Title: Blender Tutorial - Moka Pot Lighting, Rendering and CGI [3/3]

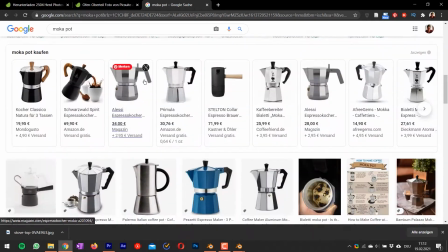Let's have a look. And there are a lot of examples.
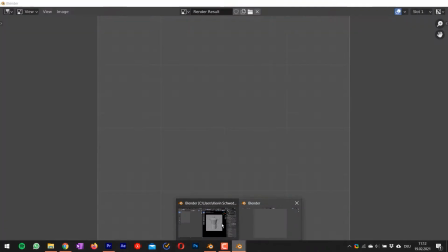I look for one which is on a on a stovetop and yeah, I think it roughly matches and
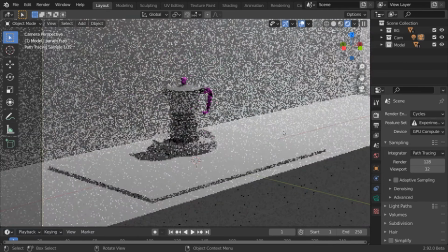Maybe it needs to be a bit larger. No, don't know. Let's have a look in cycles Yeah, there are some textures missing obviously.
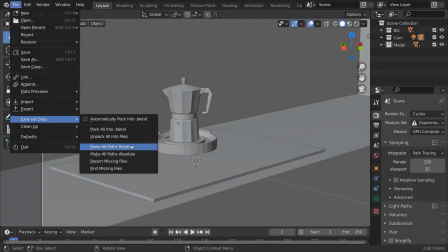I think I've moved them between these two tutorials. So let's quickly reconnect the data and
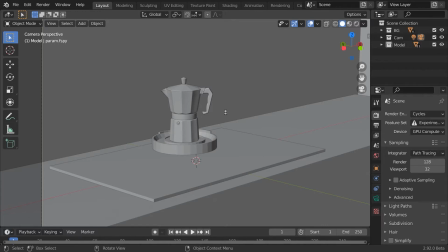This takes a second and Blender crashes.
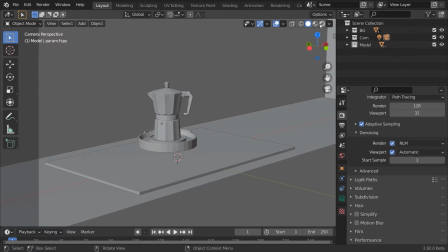But now we should be back. Let's turn on adaptive sampling for our rendering since this will speed up our rendering process significantly. Yeah, and this doesn't look too bad. Let's work a bit more on the lighting.
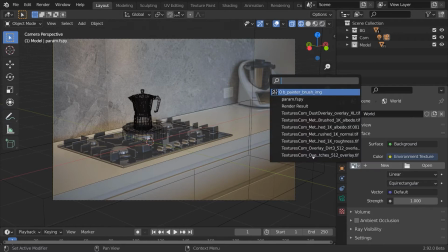For that, I go into the world lighting and choose an environment texture,
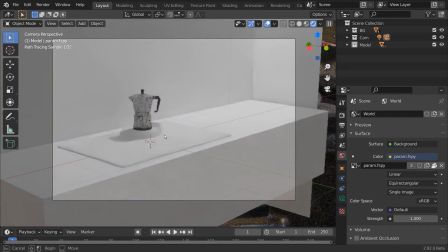which is simply the image you see in the background. this is of course not an equi rectangular image
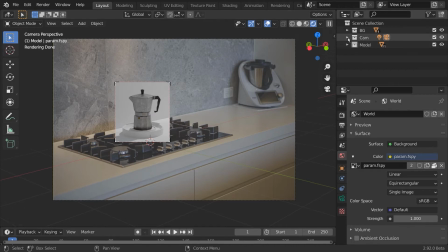it's not 360 degrees but it does the job and gets our lighting in the in the rough ballpark but of course I need to add a light on top because in in the original image you see some
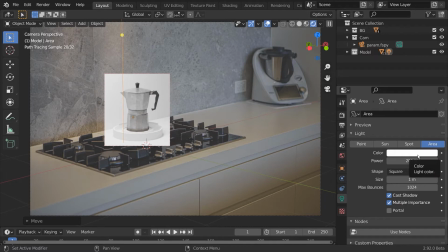some small some small lights right on top and I will try to match the color and intensity of course the the direction of our light I think these are a bit smaller since they
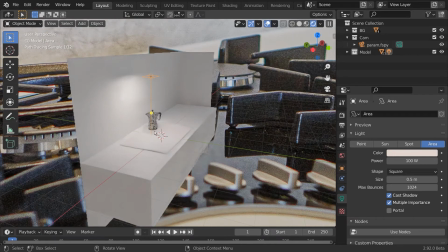look quite quite hard and this should roughly match
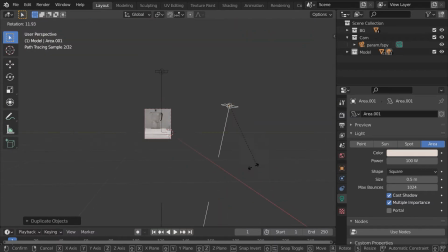final image I will quickly duplicate our area light and
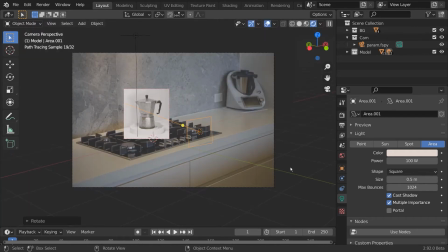put it in front since this will be the environment lighting I make it a bit more blue give it a bit larger size to create some interesting reflections on our mocha pot this is what
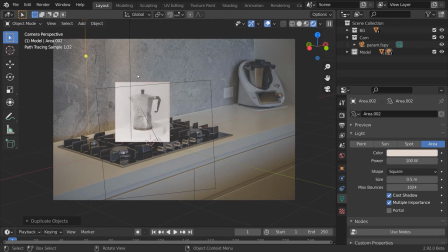I'm looking for at the moment duplicate the slide since obviously obviously there are two in the in the final image and rotate it a bit it's always a balance between realism and artistic artistic
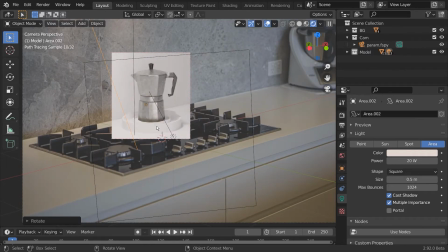properties but yeah I think this looks quite good. Of course, the environment light should be a bit stronger.
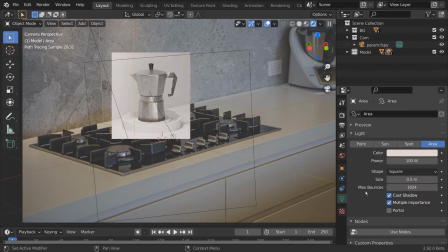And yeah, it's a matter of going back and forth, changing intensities, since I think this was a bit too bright for our scene. You see, I've simply drawn this rendering boundary to not just
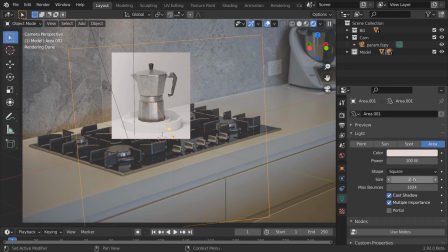render the whole frame but just a little piece in the middle and this helps to match it to the surroundings.
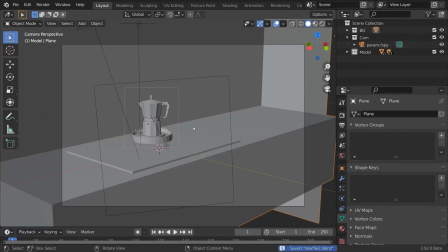Now let's select every object in our scene and press ctrl j to join them into one mesh.
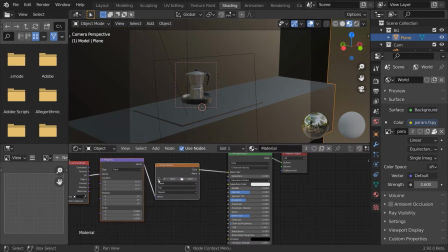Let's go into the shader editor. Now let's add an image texture by pressing ctrl T and select your background image as a texture.
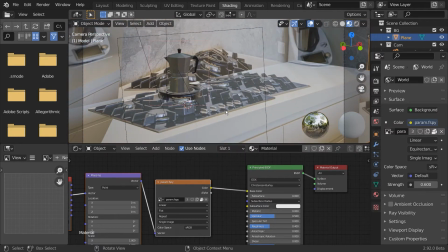Now let's go into edit mode and project from view. But first you need to add some geometry to work with.
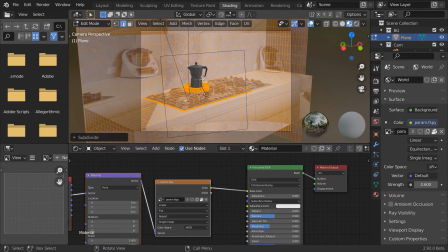So let's go inside and press subdivide multiple times and again do project from view.
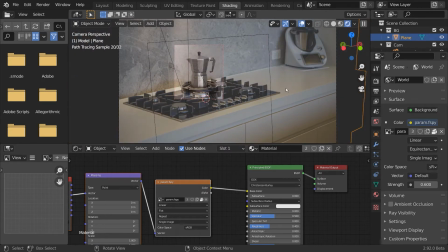And this will exactly match our background image to the geometry. This process is called projection mapping, or camera mapping in this case.
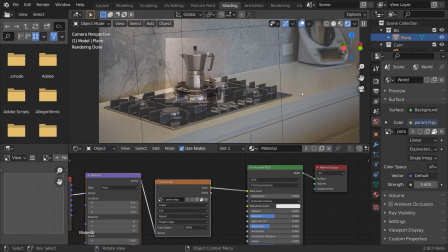And this is commonly used to get textures from a real video or image into the 3D world.
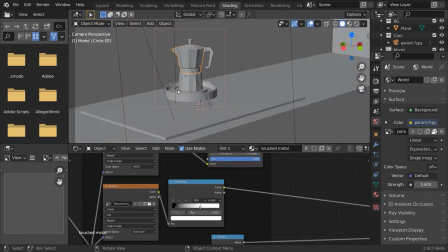And this will make sure our reflections and lighting and shading is accurate.